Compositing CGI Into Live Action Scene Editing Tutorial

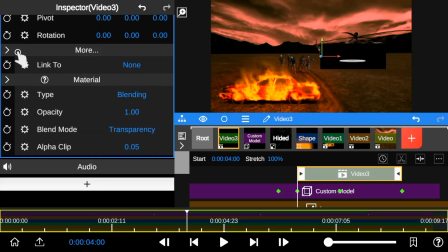8:21 To remove the background, I'll open the material options, click on blend mode, and select pre-multiplied transparency,
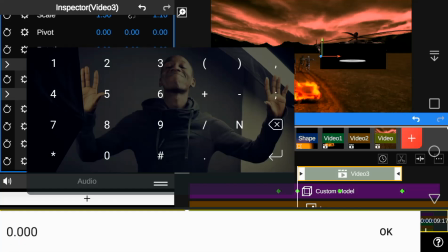8:28 and reduce the opacity to 0.50, which will remove the black screen background.
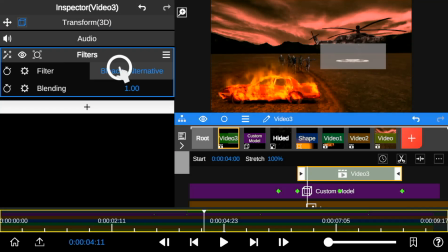8:34 Finally, I'll add a red tint filter to the dust effect, allowing me to blend the dust layer with the background footage.
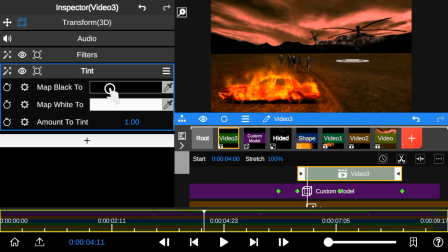8:42 And I'm going to add additional tint that also works like a filter. It applies a color tone to the object by changing its overall appearance.
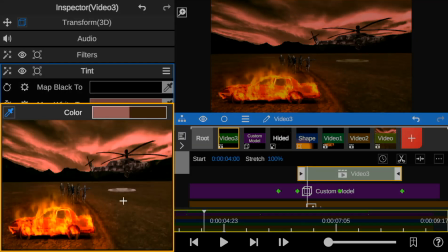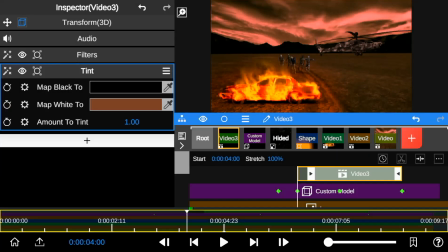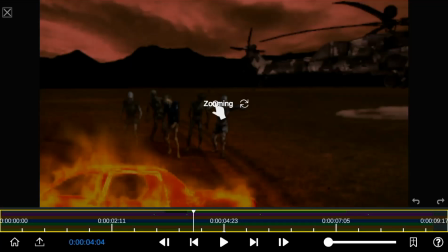9:08 Next, I'm also going to blend the zombie to the background.
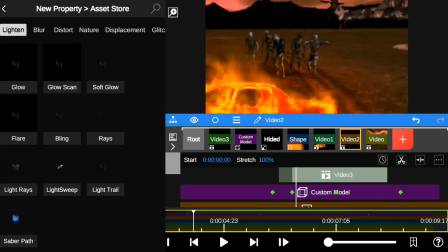9:14 To do that, I'll go to the Effect Store, flip to Stylize, and then select the Bump Map effect.
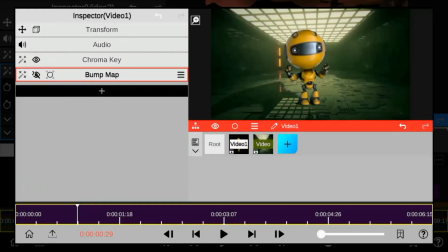9:19 In the Node Video app, I frequently use this effect to blend my object layers with the background footage.
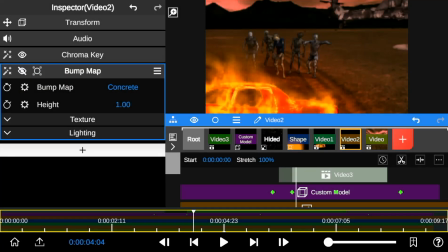9:25 So I achieve this by changing the bump map type to layer.
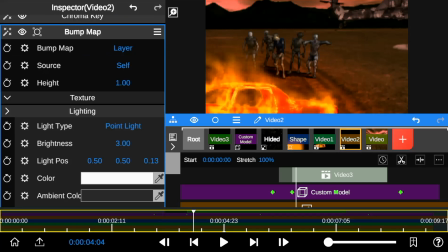9:29 Next, I'll also change the light type from directional light to point light, as it adds more lighting and helps highlight specific objects, in this case, the zombie.
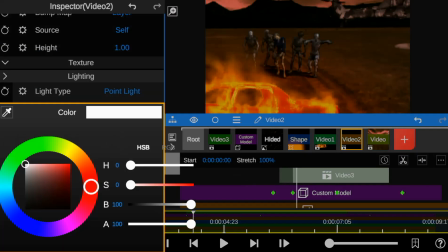9:37 To add more like a fire reflection on the zombie appearance, I'll adjust its color.
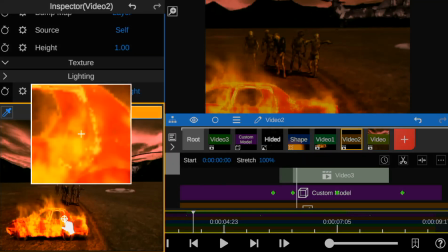9:46 And the ambient color feature allows me to add a background color, thereby creating depth to make the zombie shadows look more realistic.
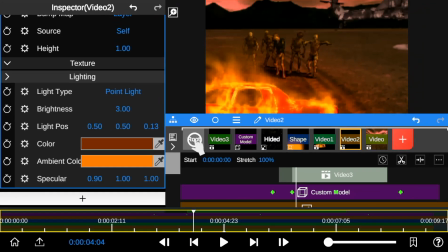9:54 Now let's compare the before and after effects.
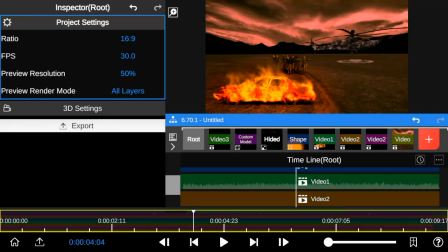9:58 I'll duplicate and position the zombie layer to fill the dead space in the background footage.